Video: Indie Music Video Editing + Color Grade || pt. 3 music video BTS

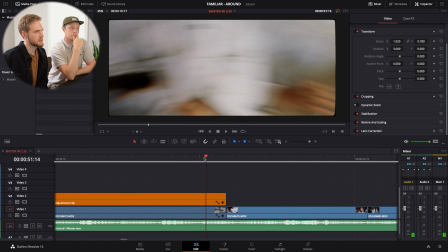If we zoom in on just the ending of these clips, you will see that we were on Nate and i basically cut it exactly in the middle when we were
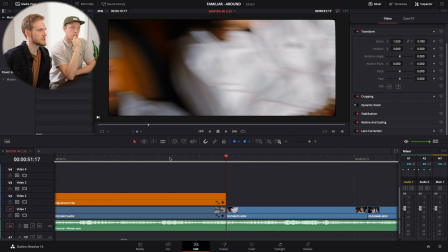um when we were whipping and so this is the beginning of trey's clip and this was the ending of the one on nate
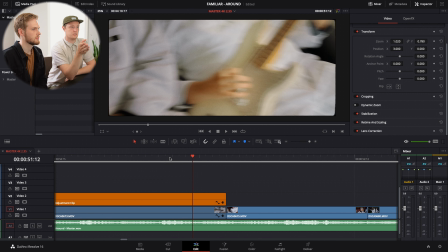and if you can't tell this was this was not um
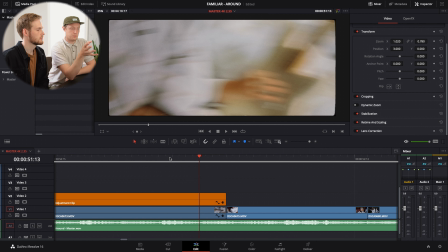yeah these were two separate shots yeah two separate shots you moved the tripod
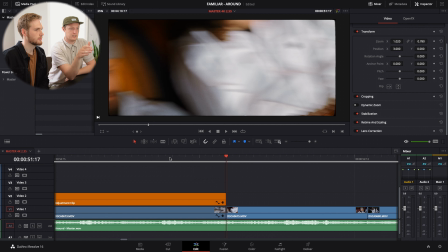in between these shots but it looks like yeah you kept you were spatially aware
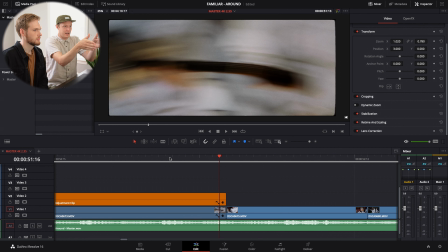so that you kept kind of your angle the same and and like looking downward
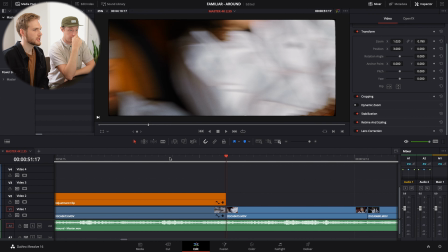and everything so yeah so we're just cutting and we're not really doing any blurring and pose this is just from the camera and
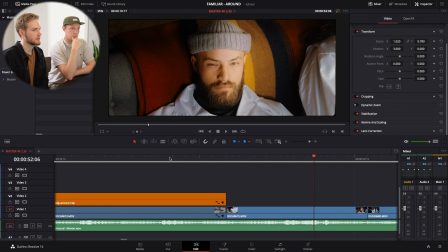then we come right here in a tray shot and the wink right on the right on the beat yeah so there's really not much to show here we kind of
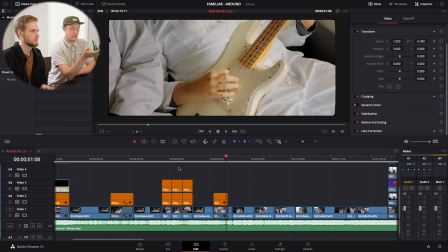knew there wouldn't be much to show but we wanted to demonstrate kind of what was going on really quick we can't go to an example we don't have time
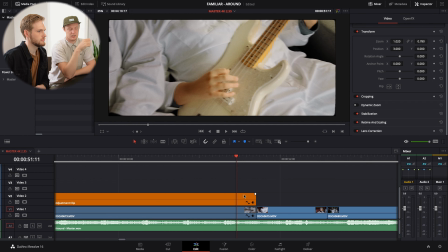but what would you have done here if you didn't nail the whip transition yeah if i wanted to have nailed it in camera basically
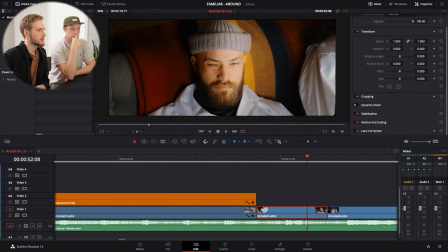the trey winking right on the beat is the most important part to me so i would have lined up his wink on the beat and then
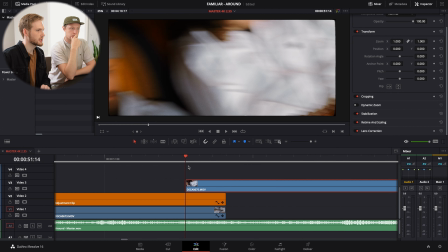let's say if this would have been a few frames earlier and it's like oh man the whip you know is not going to line up because we're
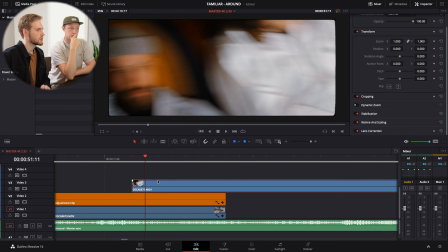cutting from here to when we whip you can basically just cut off a
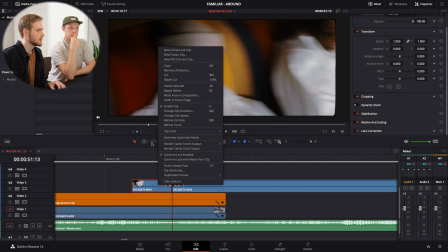portion of this and change your speed to sort of speed up that speed up or slow down that initial um transition in so on
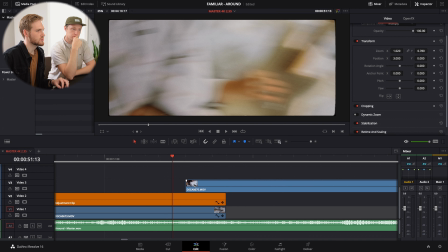this clip i probably would have lined up his wink and then on nate's clip i
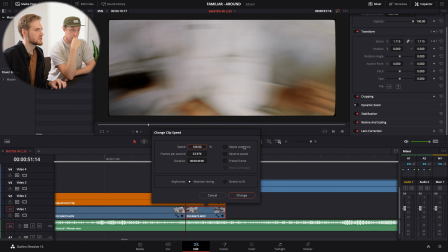probably would have chopped it and sped it up to you know 200 or 300 percent right to
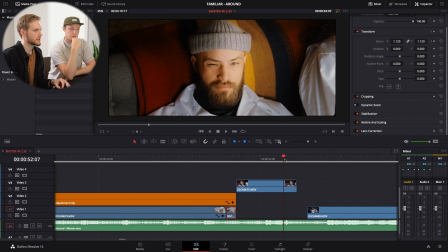get the whip to happen to then let our wink hit the beat beat on the beat because that's that's the most important part so that's yeah we just wanted to cover that that there was at least one that happened in the video that you did have to do this we
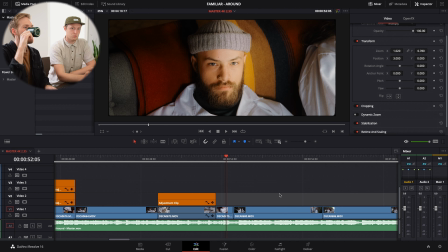won't be able to cover it but yeah but it's just good to know that if you don't perfectly nail that whip transition yeah you can just using some retime controlling yeah some speed ramp you can get pretty close with a good fake because
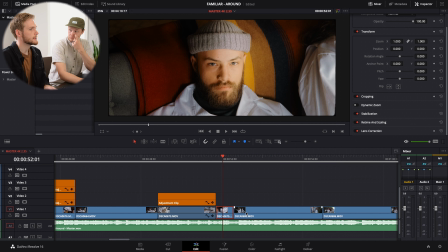it's going to be hard when you shoot it unless you're shooting it and then directly after going to pull this into an editor and see it's really hard to see in the moment if you nailed it right on the beat or if you were a few frames off so there we go that's
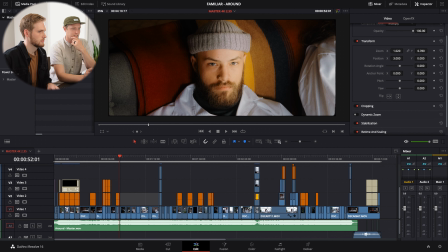that's the whip transition show us uh your favorite zoom in post like like your digital zoom because not everything not everything was dolly not everything was uh zooming on set so some of it you
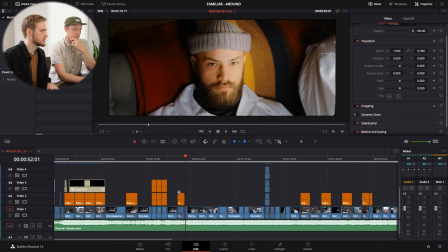zoomed afterwards yeah so if you see these orange clips right here all these orange adjustment clips are where a digital zoom is happening. And so let's just go to this one right here of Elijah.
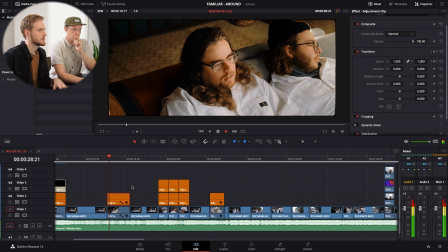And essentially this is just giving us... Essentially
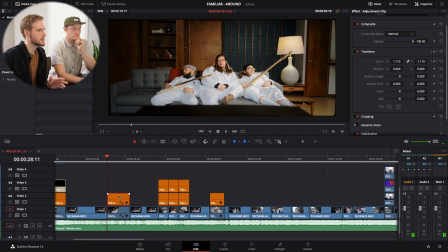that is what's happening here. I do this on an adjustment clip we're basically going from about 1.1
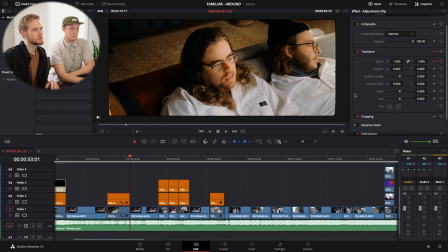or no one to let's see where we end up